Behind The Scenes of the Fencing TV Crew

I remember working with a director in New York, a five-time Emmy Award winner, a sports director, and after 10 minutes of fencing broadcasts, he just turned back to me and said, Barna, this is really tough.
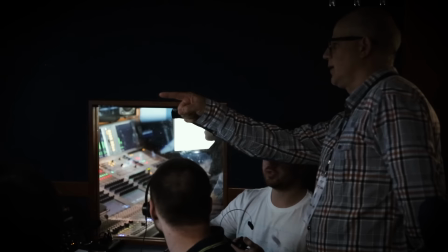(0:31)
During the competition, I'm sitting behind the director. If it's an experienced director, I'm just watching and enjoying.
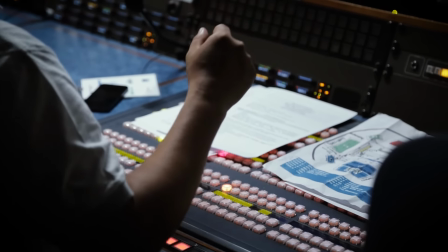(0:37)
But if you work with a television crew for the first time ever, and they've never done fencing before, then they cannot judge.
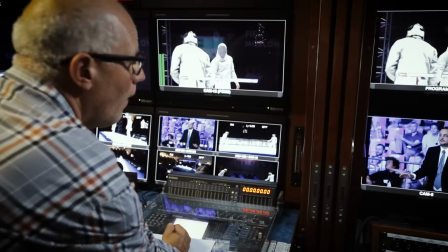(0:43)
I need to give them some assistance from behind.
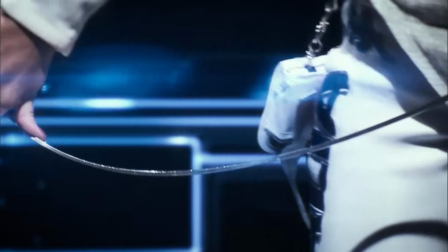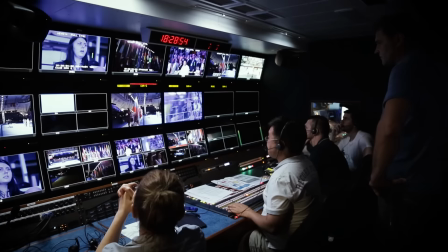(0:50)
The key person is the director. The other key elements in production are the EVS operators.
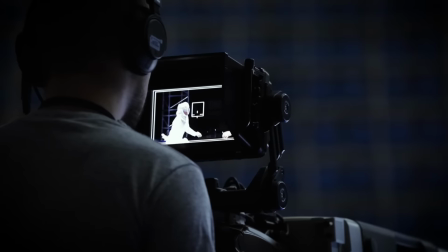(0:56)
All the slow motions come from an EVS. The picture engineer changes the sensibility of the camera.
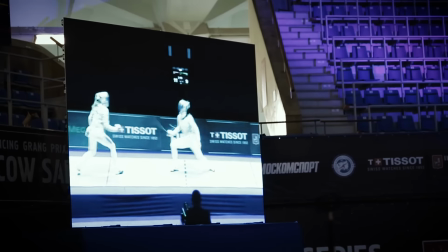(1:03)
Sound is very important, so that means that you can hear the audience from the background, for example, and you can hear actually the fencing moving from right to left. Plenty of jobs to do and plenty of people needed for that.
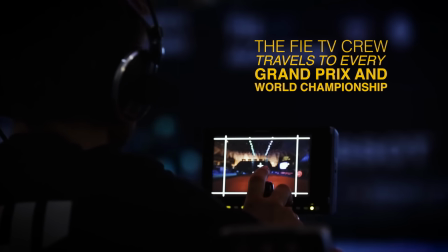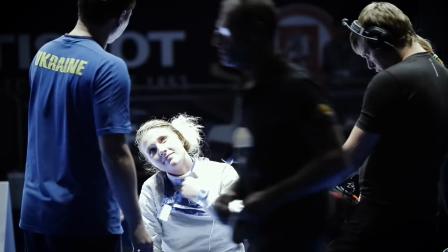(1:23)
The main challenge in television is to show what's going on, so the cameramen really have a tough job,
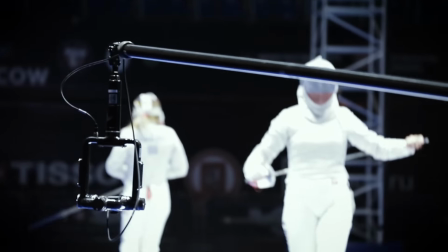(1:32)
and the slow motions, as we show something that you cannot even see with your own eyes.
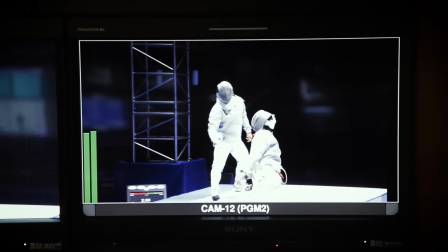(1:38)
If you do not show slow motion, then you are missing a very, very important part of the fencing broadcast.
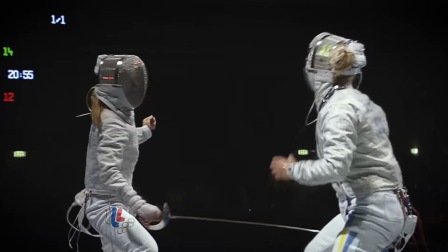(1:42)
Partly because you cannot show the action again, and partly because fencing is really, really attractive.
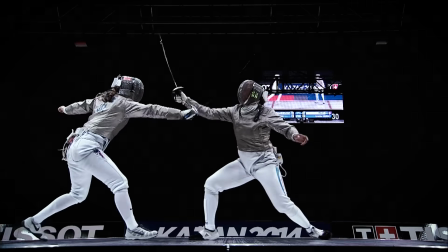(1:48)
The one minute break within the fights,
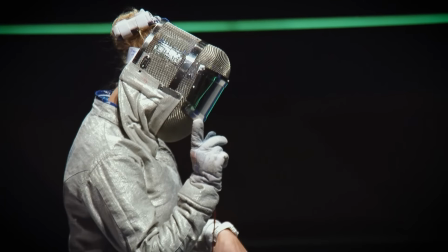(1:50)
usually I use that one minute to show a 30 second clip of not really the action itself,
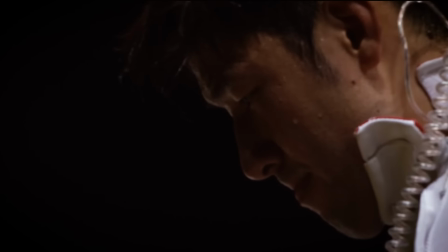(1:57)
but with the super slow motion cameras, the close-ups, you know, sweating faces, hands, the weapons, it's amazing,
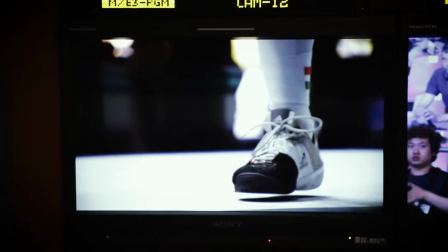(2:05)
shoelaces flying in the air, they are really exciting, they really look good.
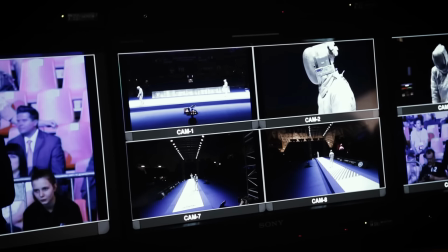(2:11)
It's tough because you need to make an immediate decision. and obviously
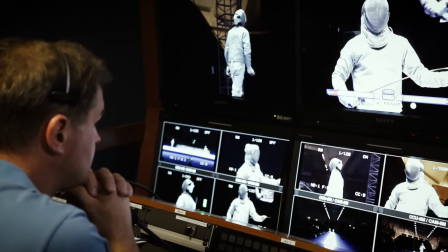(2:17)
you can make a quicker decision if you have some idea what's going on on the piece.
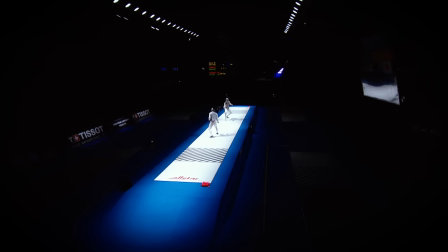(2:22)
For example in foil you can show a close-up even during live action
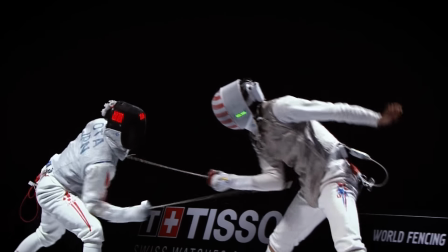(2:28)
because the legs are not important for foil in case there is a hit made.
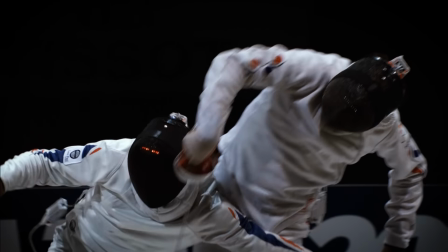(2:35)
But in epi you cannot do the same thing because you might miss the hit on one of the feet. These are tiny little things that they need to learn but they do.
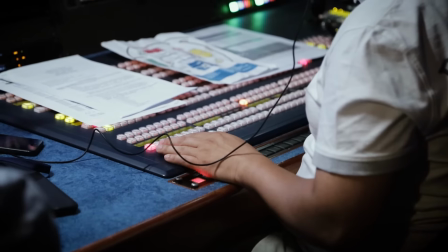(2:46)
Fencing differs a lot from other sports. I think sports television people are always prepared for the extraordinary.
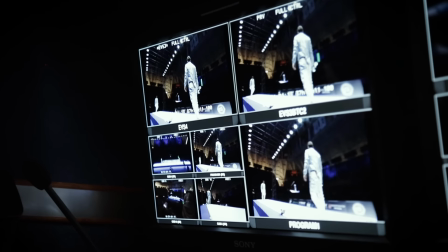(2:54)
I mean, sports is always about something that is unexpected. They have the nerves for that and they have the eyes for that.
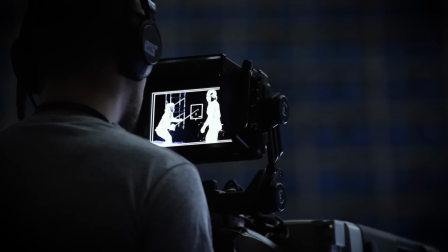(3:01)
It's very important. In fencing there are a lot of hits made. If you do not show the action immediately after it happens, then you are late. then most probably you will never show it again.